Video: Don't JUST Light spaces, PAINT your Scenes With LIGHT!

Today we're talking about not how to just light a scene, but how to paint a scene with light. Hey everyone, how's it going? My name is Nate Caywood. I'm a Los Angeles-based cinematographer, and I created this YouTube channel with the intention of breaking down the work of the best cinematographers on the planet in the hopes that by reverse engineering what they're doing, I can figure it out. I can steal their tricks, and I can become a better cinematographer, and hopefully you guys can learn something along the way. Guys, today we are talking about Joe Wright's 2005 adaptation of Jane Austen's incredibly successful novel, Pride and Prejudice. This film came out 20 years ago. It is so beloved, it currently in theaters has a re-release happening, and people are going, and they're seeing it, and they're loving it. And today we are looking at the images from this film because honestly, I was sleeping on this movie. I had never seen it, and one of my friends said, yo, you got to check out this movie. It's beautifully lit. It looks incredible. And I was like, holy buckets. He was right. And so now we're getting into it. We're talking about the cinematography and the lighting of Pride and Prejudice.
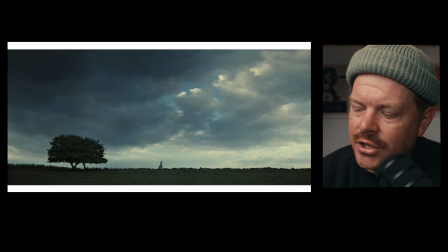[1:08]
Here's our first image that I wanted to talk about. I just want to talk about how important the composition is. Like we're going to, in the subsequent images, we're going to get more and more into light and its complexity. Actually, if you watched my video last week about 28 years later and shooting on your iPhone, you can actually see that there's a still frame that's not too dissimilar from this one.
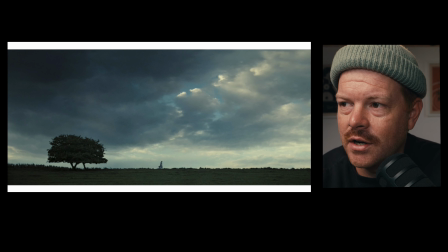[1:27]
The composition and the idea is the same. It's a very, very dark tree against the sky and people in that scene running at you. This scene, she's moving horizontally across frame. This direction, and I love it. This is about time of day. This is about when you schedule this shot.
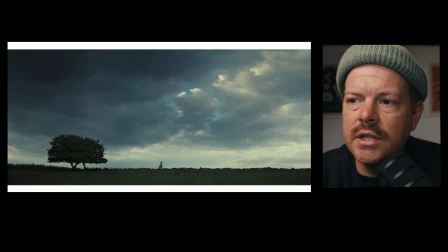[1:45]
This is about being understanding the framing and the composition that you're looking for, right? So look, the big question that the director and cinematographer have of this is, where is this tree going to be in the composition, right?
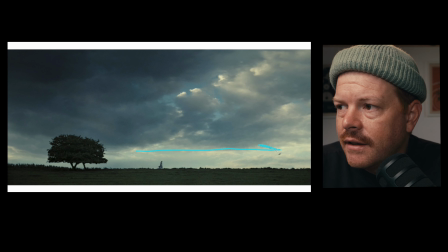[1:58]
That's what they're going to be asking, because they could track the camera this way and the tree becomes further over here. Or they could do the opposite, which is that they track the camera this way and the tree becomes more centered, right? So the texture and the interest and the story of this frame, to me, is where the tree is,
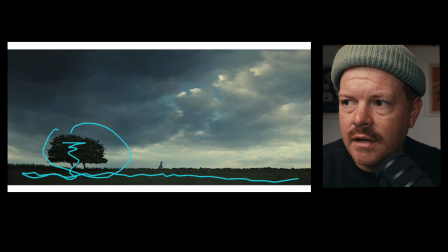[2:18]
because that's sort of creating, this is the contrast of it, and then it immediately makes her pop against the sky because she's the only dark thing in the rest of the space. As Western language speakers, as speaking English and other Western languages based on Romance language, we read left to right.
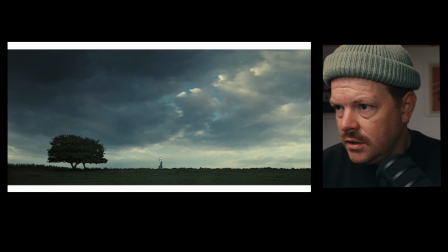[2:37]
So frequently, like the way that you kind of scan this inherently is left to right, and the story is unfolding this direction, which is you're like, oh, what's going on here? Oh, check out that tree. Oh, there's a person there. Oh, and they're moving that direction.
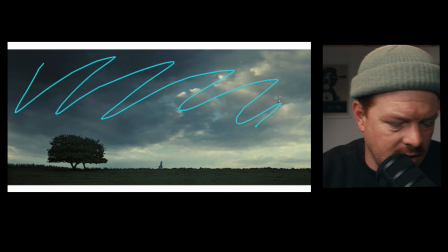[2:52]
Would this image be as interesting and as painterly and as impressive if it wasn't a cloudy day?
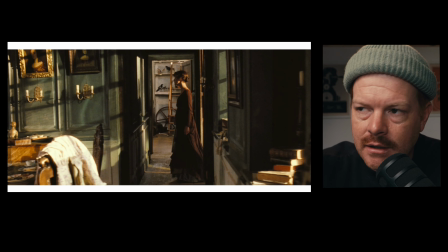[2:59]
Nothing that the filmmakers can control, but would it? Now we're painting with light, y'all. I did a video previously talking about the paintings of Vermeer. You can check that out here, or this is very in line with this.
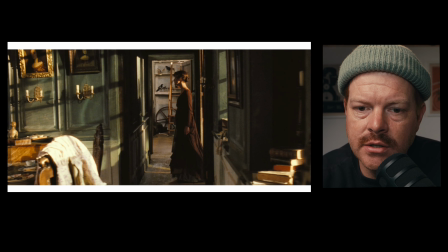[3:11]
I also will say, once we get into some of the other images, John Singer Sargent is a painter who I think is probably very in line with the tone, framing, lighting, aesthetic of this film. So think Vermeer, think John Singer Sargent. That's the world that we're living in. What do I love about this? There is a repeating motif of frames within a frame.
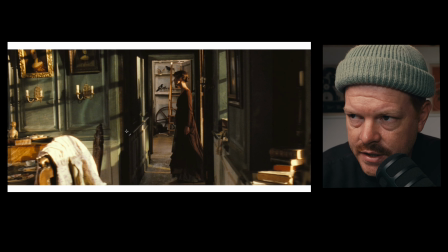[3:31]
Now, I know that there isn't a frame in the foreground of this scene, but there is a frame in the background.
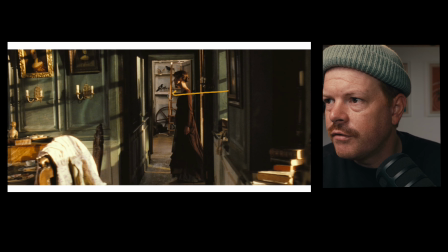[3:37]
So she is walking into a frame, which creates depth and interest and texture. This stuff is all really, really down. So what we're creating is layers of light. I think that's the thing, is like when I say painting of light, and this is just my own perception, right?
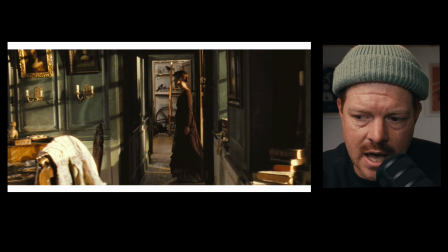[3:54]
Like everybody's going to have their own definition of this. And this is a very common belief system too. It's not like I'm like revolutionizing the idea of like, oh, use light like you're painting with it. It's not. This is very old ideologies.